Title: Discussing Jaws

My name is Steve Spielberg, and I just directed a movie called Jaws, and Jaws is about to be nominated in 11 categories. You're about to see a sweep of the nominations. We're very confident at this very moment, and so you all have a seat. We'll get on with it.
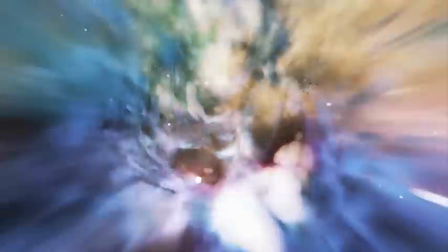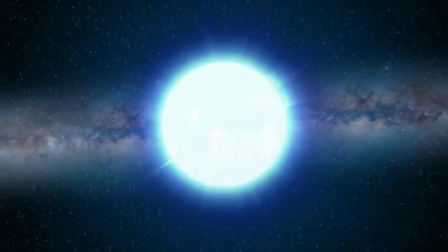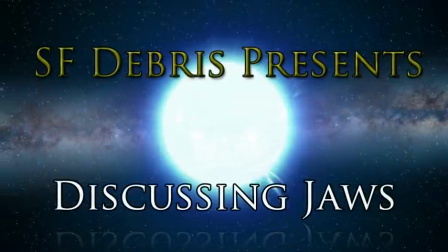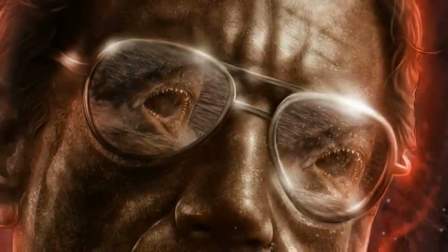37s
The purpose of this video is different than my typical ones.
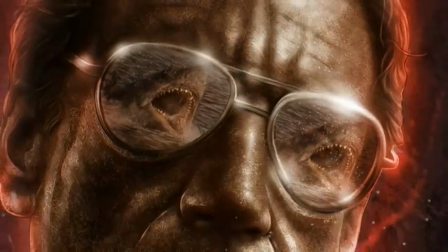41s
This isn't intended to be either a whimsical or comprehensive breakdown of the film,
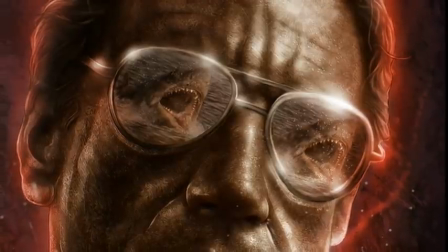46s
but rather to examine this early example of Steven Spielberg's work, especially in light of its context.
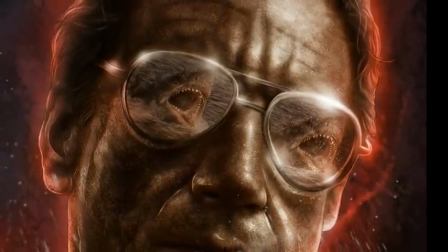54s
Jaws is the first of the four films that Spielberg released in what I'd consider to be his greatest period.
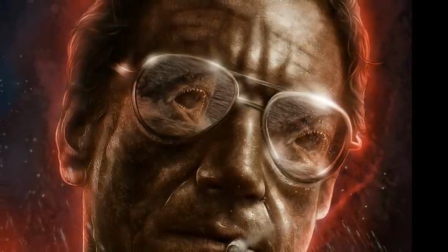60s
With the exception of the film 1941, these four films, Jaws, Close Encounters of the Third Kind,
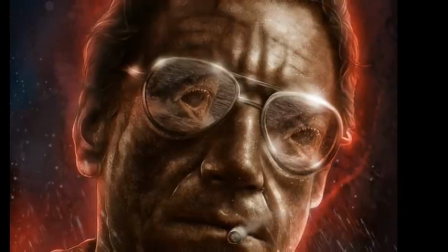67s
Raiders of the Lost Ark, and E.T. are all giants of cinema, and all released within a seven-year period.
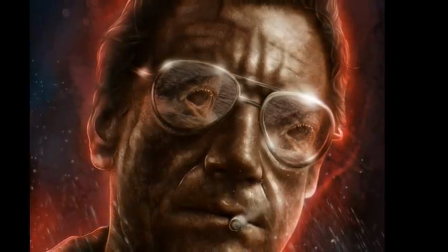75s
That's not to say that Schindler's List or Jurassic Park aren't important, but those are the works of a man nearly 20 years separated from Jaws,
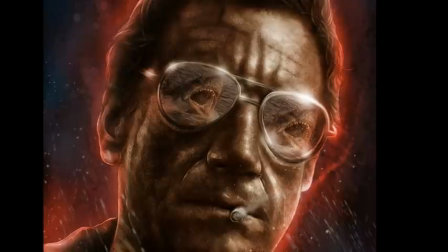83s
a man whose name was synonymous with great films already when he made them.
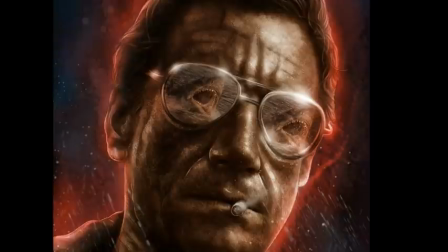88s
This is the period when he was devoted exclusively to popular works, adventure,
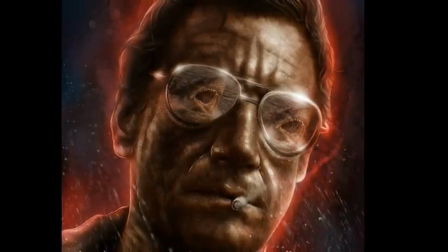93s
science fiction, suspense, in a period when those things were few and far between.
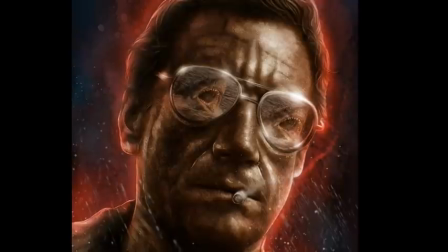99s
It was after E.T. that his films, save for the Indiana Jones pictures that he had promised to do for George Lucas,
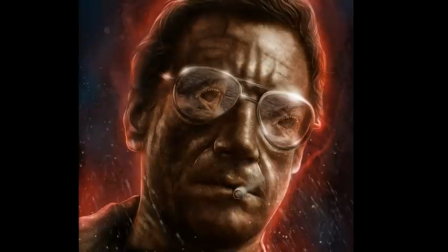106s
moved away from that towards more period pieces.
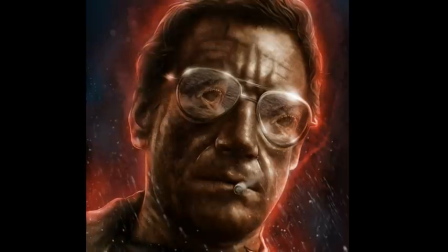110s
Spielberg was already creating art, but he was not being recognized as an artist as far as accolades go.
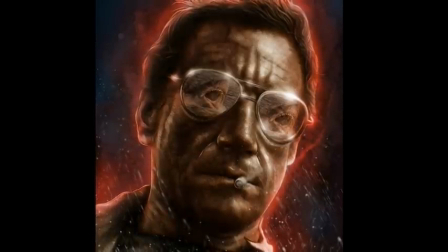117s
As I've discussed before, his ability to draw a nuanced performance out of a three-year-old child demonstrates one aspect of his skill.
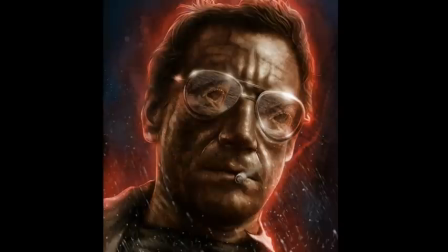125s
We'll see more as we look at this classic film. And think about that for a moment.
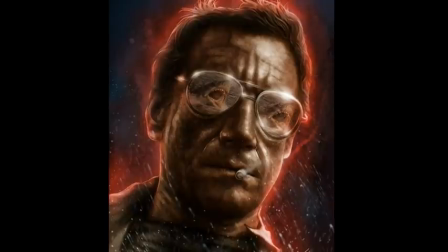131s
Jaws, a film about a man-eating shark, is called a classic film.
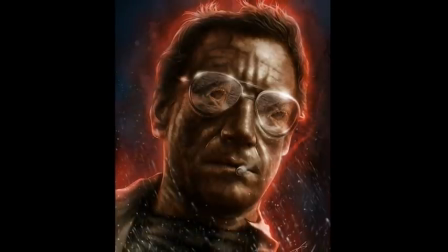137s
Who could have imagined before that a film was so schlock of a concept would go down as one of the greatest films in history?
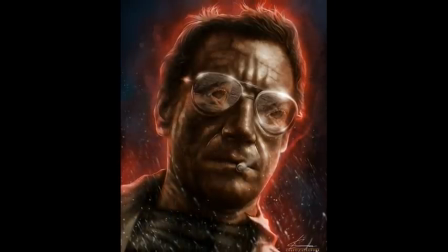146s
Yet today, on the 45th anniversary of its release, that is nevertheless the case.
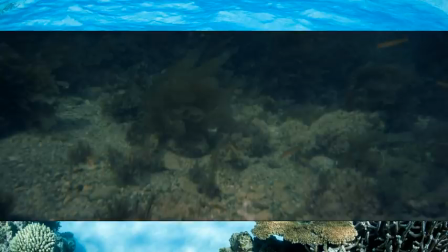152s
The film opens with the famous, simple yet effective theme shot from the shark POV, beginning the process of conditioning the audience to associate that sound with the shark, so that we know of its presence without seeing it.
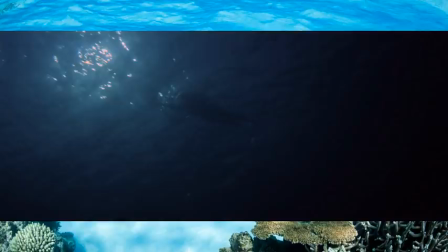168s
This is then immediately seen as Chrissy is seen from below, but not while swimming on the surface,
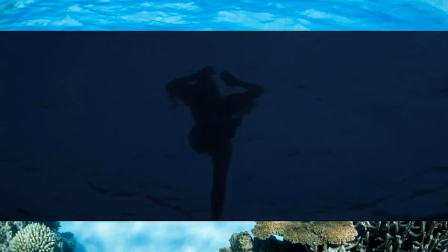174s
only when she's treading water and the camera approaches to indicate the approach of the shark.
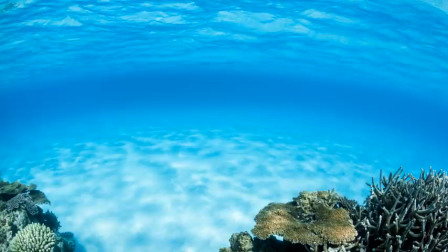181s
Jaws isn't the first film to use this technique, obviously, though it should be noted how Spielberg avoids people looking into the camera so that while we're seeing things from the shark point of view,
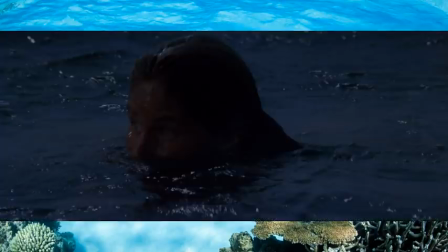192s
we're not given the sense that we are the shark because the moment the attack happens, this stops. The music is a portent. It warns of an approaching invisible thing. Unstoppable, Grisly Death
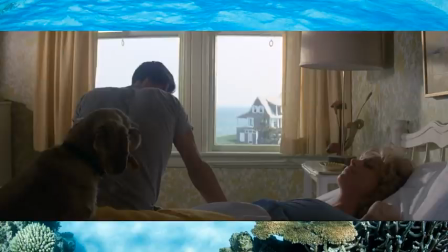207s
After a brief introduction to Chief Brody and normalcy, although even now his inability to imitate the local accent shows that he doesn't fit in, any attempt betrays his working class background in contrast to the wealthy political and economic leadership of the island.
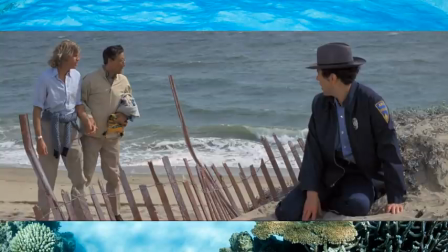224s
This will come up soon as, after finding the remains of Chrissy and hearing the cause of death was a shark attack,
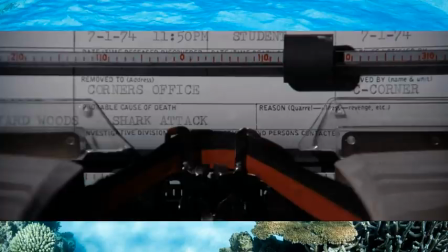230s
Brody presumes the only response is to close the beaches to prevent further loss of life.
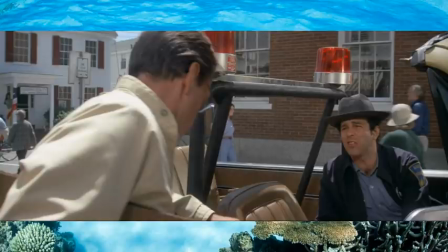236s
That, after all, is his job.